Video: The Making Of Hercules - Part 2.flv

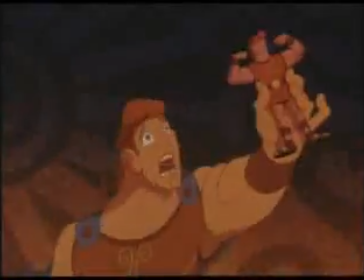I'm an action figure!
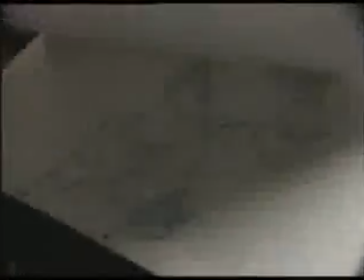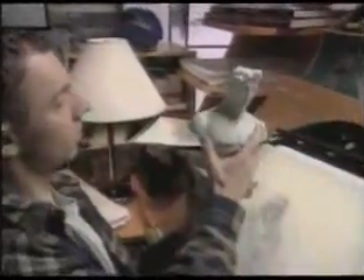In creating Hercules, the Disney artists really went from zero to hero.
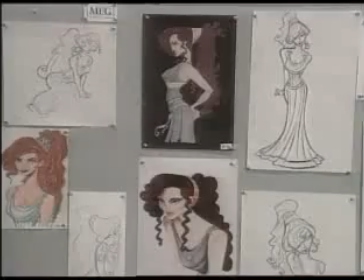Starting with blank pages, they produced lots and lots of artwork to bring to the screen an adventure of mythic proportions,
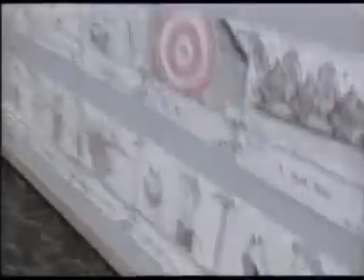set in amazing places with a cast of fantastic characters.
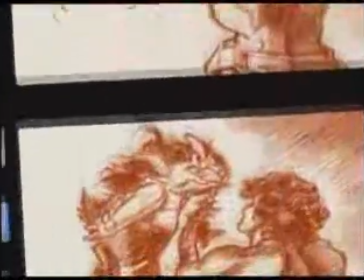Before you start making an animated movie, you have to decide what it's going to look like.
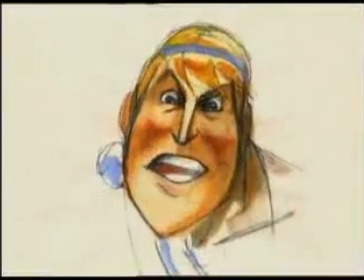The Disney artists started by creating hundreds of pieces of concept art,
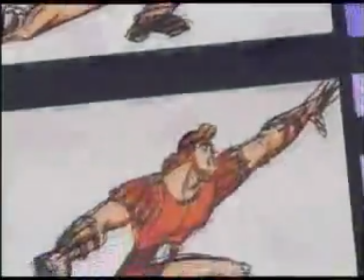all to help the movie makers decide just how to portray Hercules and his world.
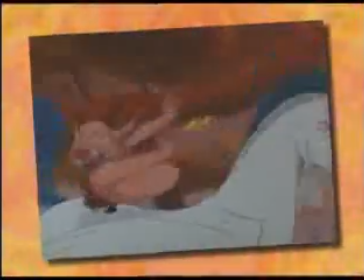The Disney artists decided they wanted to make their Hercules fun and cartoony.
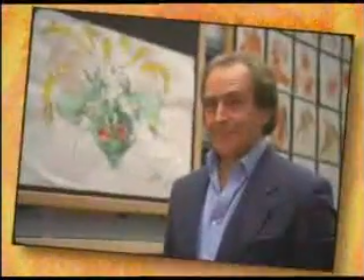They even invited a world famous British cartoonist named Gerald Scarfe to help design the movie.
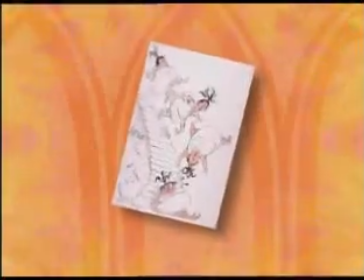Let's look at some of the ideas he came up with. Here is Gerald's drawing of the Muses.
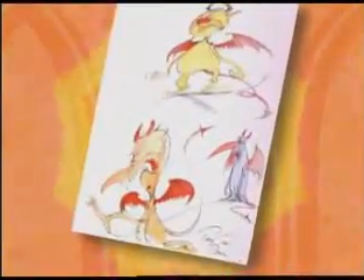And of Pain and Panic. This is what he thought Phil should look like.
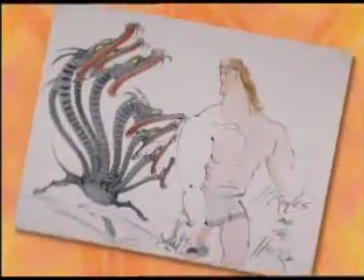And here's one of his ideas for Hercules himself.
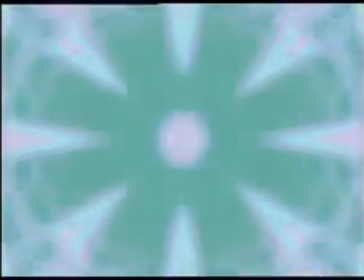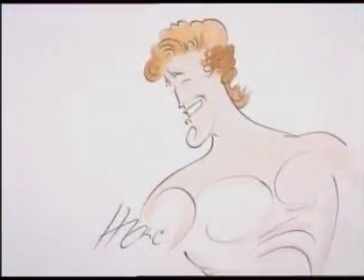One of the real challenges was to design Hercules as a superhero who was strong and sensitive.
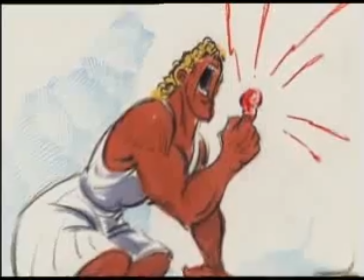Here, Herc isn't afraid to show his feelings, even though he has superhuman strength.
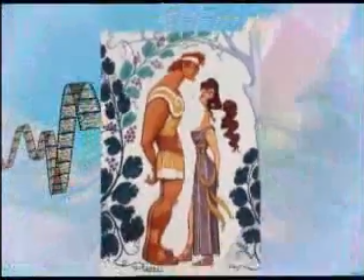But the artist knew that the best way to portray the sensitive side of Hercules was to show him with his leading lady, Meg.
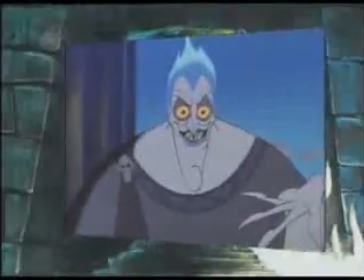The Disney artist wanted the hot-headed villain Hades to be funny as well as menacing.
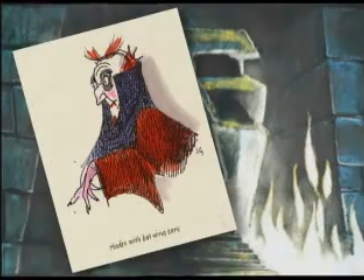Here are some of the different looks they tried out.
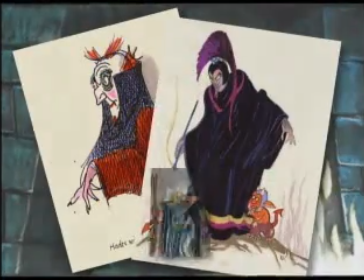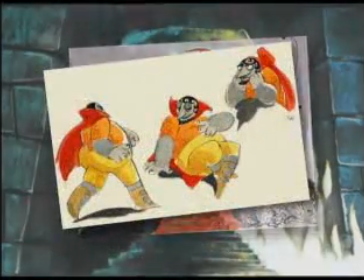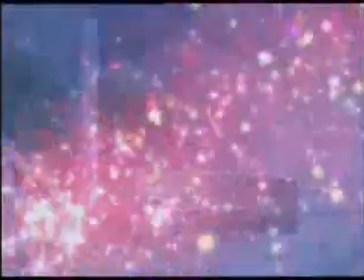Since the original Hercules myths came from ancient Greece, the artists wanted to include elements of Greek art in their designs.
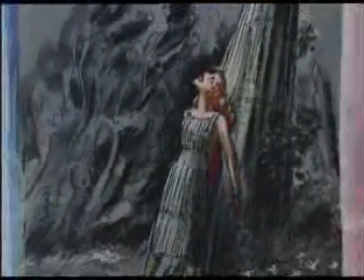If we look at the character design for Meg, we see that her body looks like a column,
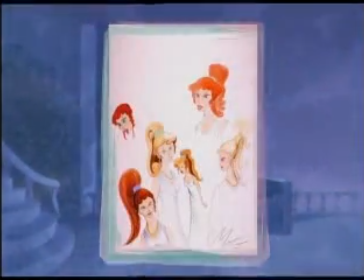and both her dress and her hair have the look of flowing drapery.
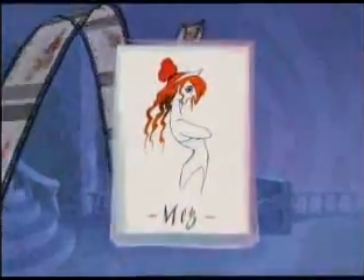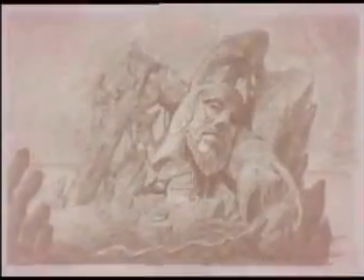As they did with the characters, the artists included shapes and lines from Greek art in the world of Hercules, as seen here on this vase.
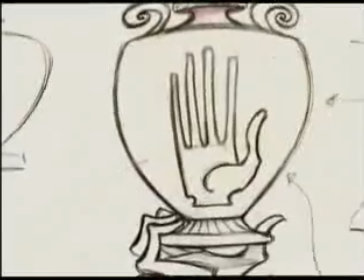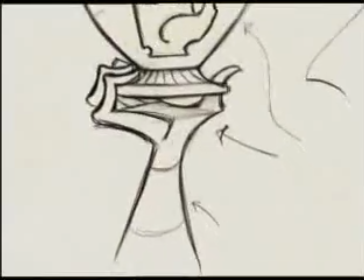The movie called for lots of special art that had to look like it came straight from ancient Greece.
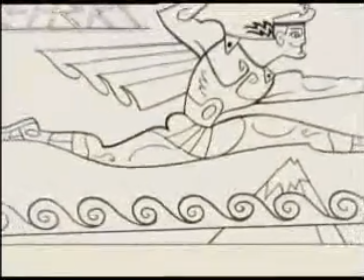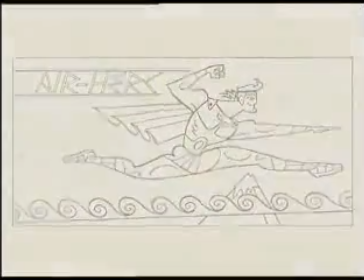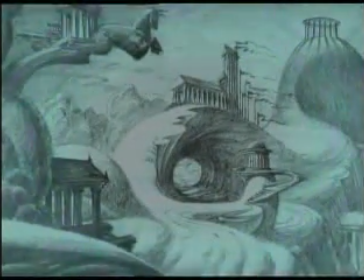Greek myths and Grecian art also affected the creation of Mount Olympus and the gods who lived there.
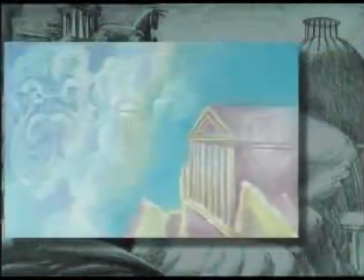Here we see Zeus, the head of the gods and the father of Hercules. And this is another idea for Zeus.
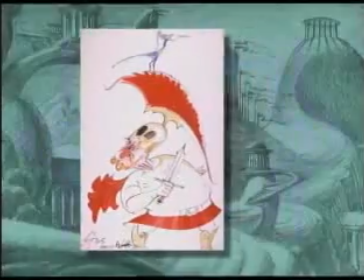Here is Ares, the god of war. And the goddess of wisdom, Athena.
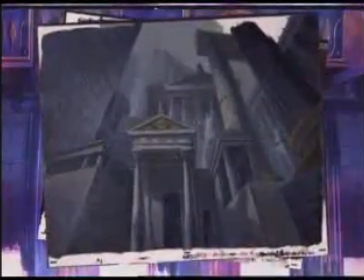Once the look of the movie is set, the artists go to work creating the actual settings in which the animated characters will move.
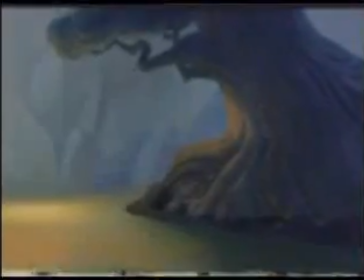It took an average of 53 hours to paint just one background.
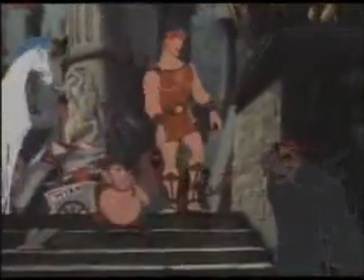Story artists create the action in the movie with drawings. This action is called business.
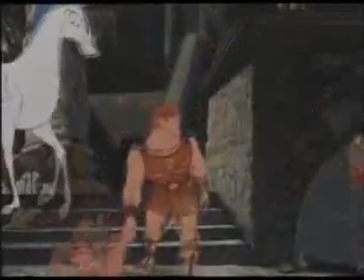You wanna buy a sundial?
So the story artists came up with lots of funny business for the Hercules characters to do.
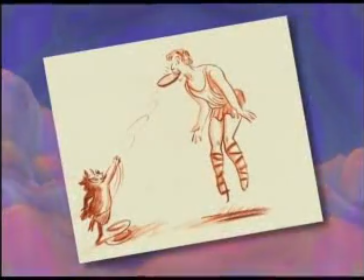In fact, a lot of those ideas did not make it into the movie, like these.